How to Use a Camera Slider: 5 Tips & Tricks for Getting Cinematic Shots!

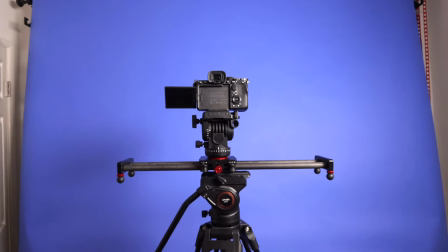0s
The first tip to get a cinematic shot with a cheap camera slider is to use slow motion.
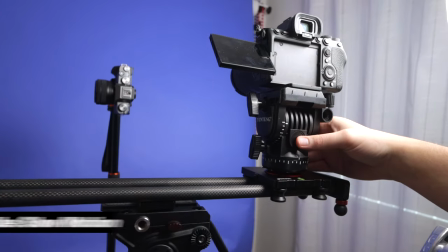5s
Most cameras these days can shoot in 60 frames per second in 1080 HD,
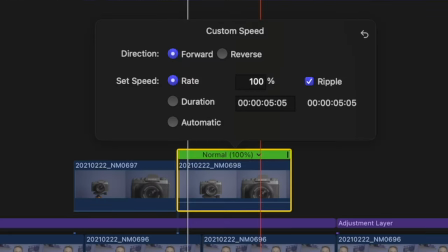10s
and when you throw that in your editor, if you slow it down to 40%, this is gonna give you 24 frames per second. This gives you a great smooth cinematic looking shot at 40% of the speed it was recorded in.
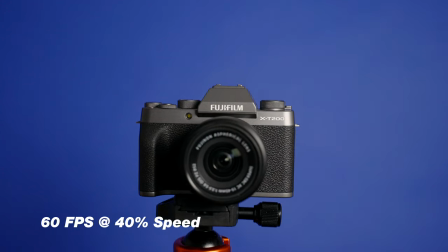21s
Shooting in 60 frames per second for slow motion is a great way to get rid of some of those jitters and bumps on your slider,
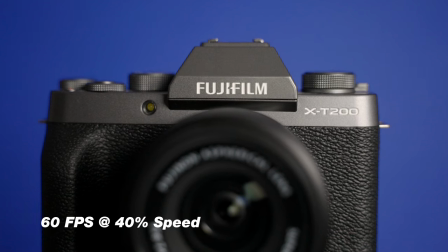27s
especially when using a cheap camera slider, or sometimes you can get a few jitters here and there and using slow motion is gonna help level that out.
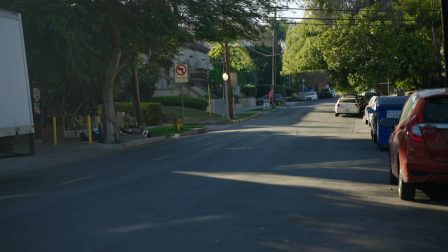34s
I'm gonna give you four more tips on how you can take a boring shot like this and turn it into something epic and something cinematic like this. You gotta just press record. Hey guys, my name is Nolan Molt with Think Media and tip number two is to practice your shot.
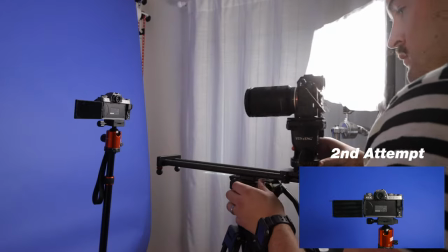47s
Now, just like anything when it comes to video, you need to practice with the gear that you have. It's no different when it comes to a camera slider.
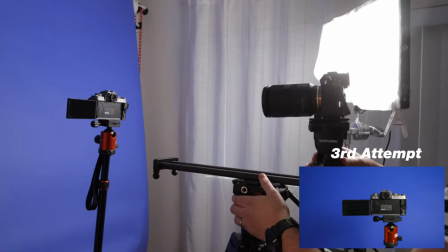54s
You definitely want to practice with the slider getting the shot you want.
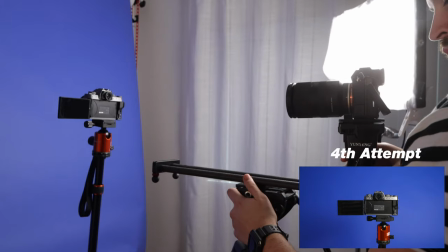57s
You want to be comfortable with this piece of equipment and learn the best ways to use it and how you can get the best results with it.
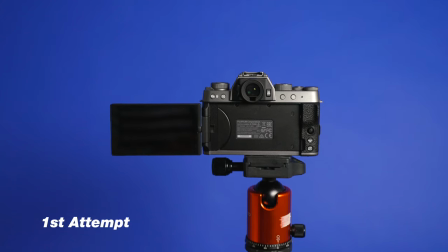64s
And really the only way to do that is by practicing. A lot of people think that a camera slider will just instantly give you a perfectly smooth shot, but that's just not the case, especially when you're spending less than $100 on a camera slider.
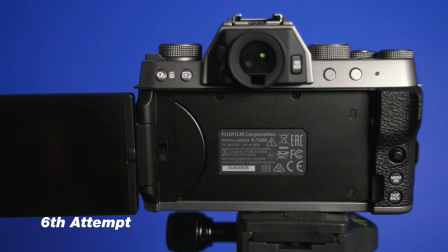77s
Now, the one that I'm using is around $50 and you still can get a really amazing sliding shot,
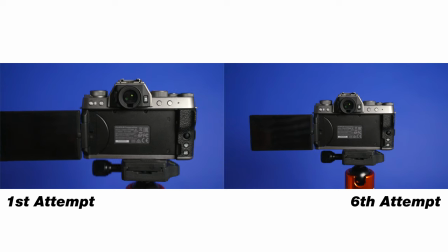82s
but I had to practice with it a lot to be able to learn how to use it the best that I can. And I promise you over time, as you use this more and more, you're going to get better shots much faster. Tip number three is slower is sometimes better.
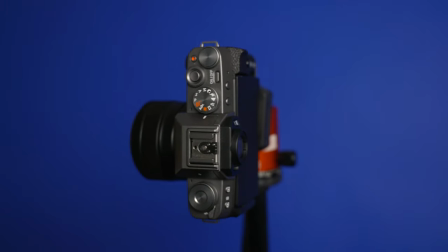98s
When I first got the slider, I really wanted to do these quick, cool moving shots, but reality is those don't always look the best on camera.
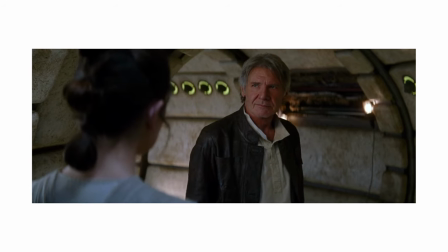105s
If you watch movies or TV closely, you're gonna see that when they do these sliding shots, they're usually at a very slow pace.
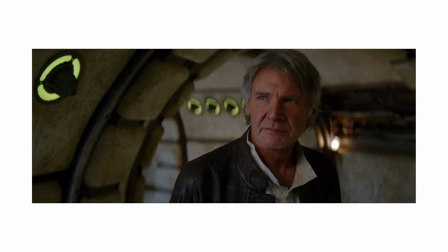112s
I wanna remind you that having a slow moving shot can give you just as great of an effect as a fast moving shot. And the nice thing is with a slider, it is easier to get a good shot when you're focusing on moving it slowly rather than focusing on moving it very quickly. Tip number four is to use purposeful movements. Now let's say you're recording B-roll of a product.
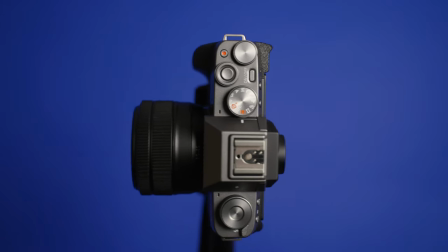134s
There's so many cool ways to use a slider. You can go side to side, you can go in and out.
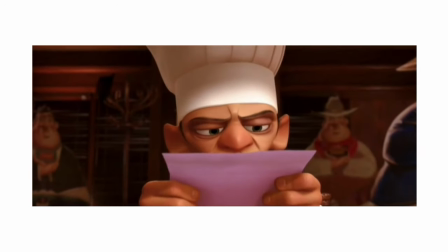138s
But when it comes to storytelling and short films and feature films, you definitely want to be purposeful with your movement.
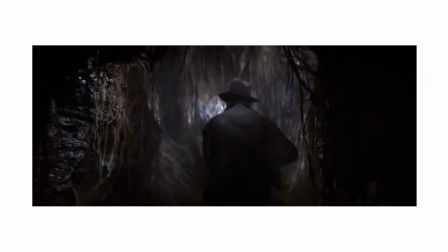145s
A sliding shot moving into your character's face can actually tell a lot to your audience.
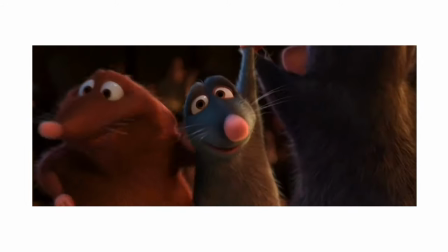150s
It can really bring them into your character's mind and even explain to the audience that this character is having a revelation and you did this just with a camera movement. Let's take a quick look at this shot from my short film.
Do you understand what I'm saying? Okay.
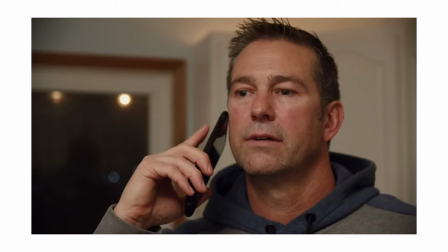163s No package got delivered to my house. They took Jay's PlayStation right off the front porch for the middle of the day.
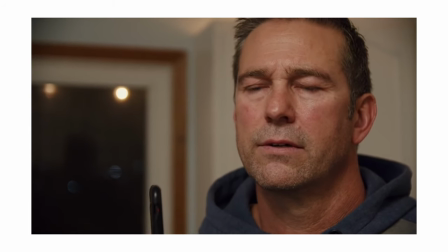170s Oh, those kids. You think it's kids? I know it's kids. Mothers know these things.
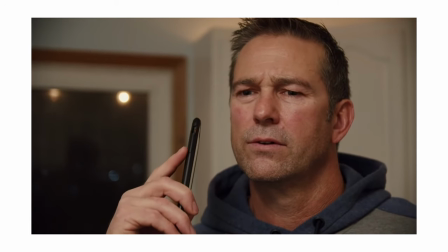178s
At this moment in the story, our main character realizes that his package was not misplaced, but rather it was stolen.
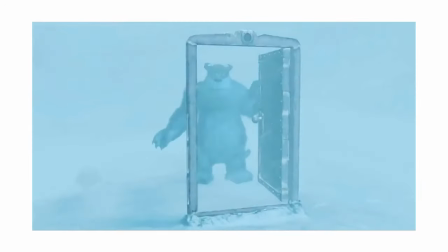186s
You can also have the same effect from a moving out shot.
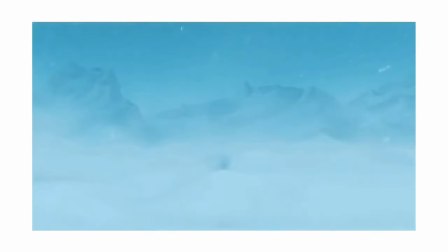190s
This can take you farther away from the character and often can make the character feel like they are losing. this
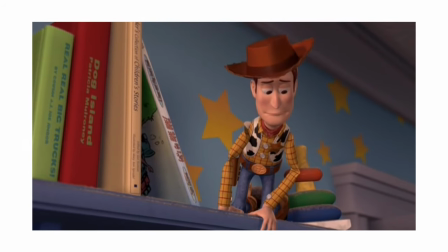195s
is a great shot to show physically that they are moving farther away from what they want to achieve. Stay tuned for a bonus tip that's gonna give you much smoother footage on your camera slider after I talk about tip number five, which is to add in foreground elements to your shot. If you have a camera slider and it's not that long, this is a fantastic way to add a lot more life,
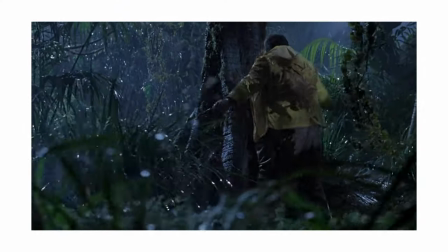215s
a lot more movement and make your slider movement look much larger than it really is.
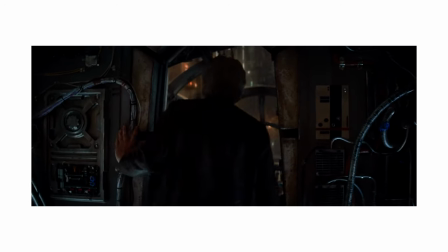220s
This really adds dimension to your shot and having some foreground elements allows you to see that the camera really is moving. If you have nothing in the foreground, sometimes it's hard to tell with a short camera slider that you are having a camera movement.
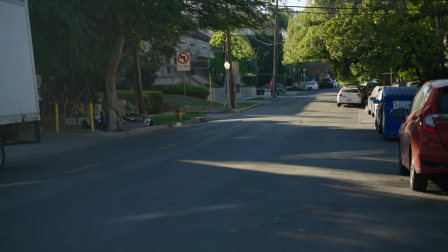232s
This is a shot on the full camera slider without any foreground elements. And this is a shot on the full slider with some foreground elements.
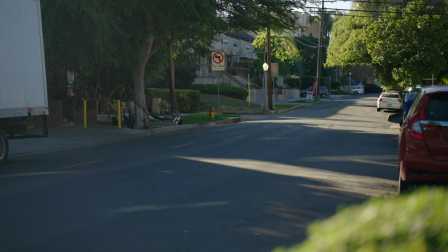240s
And you can see that with that foreground element, it just looks a lot bigger.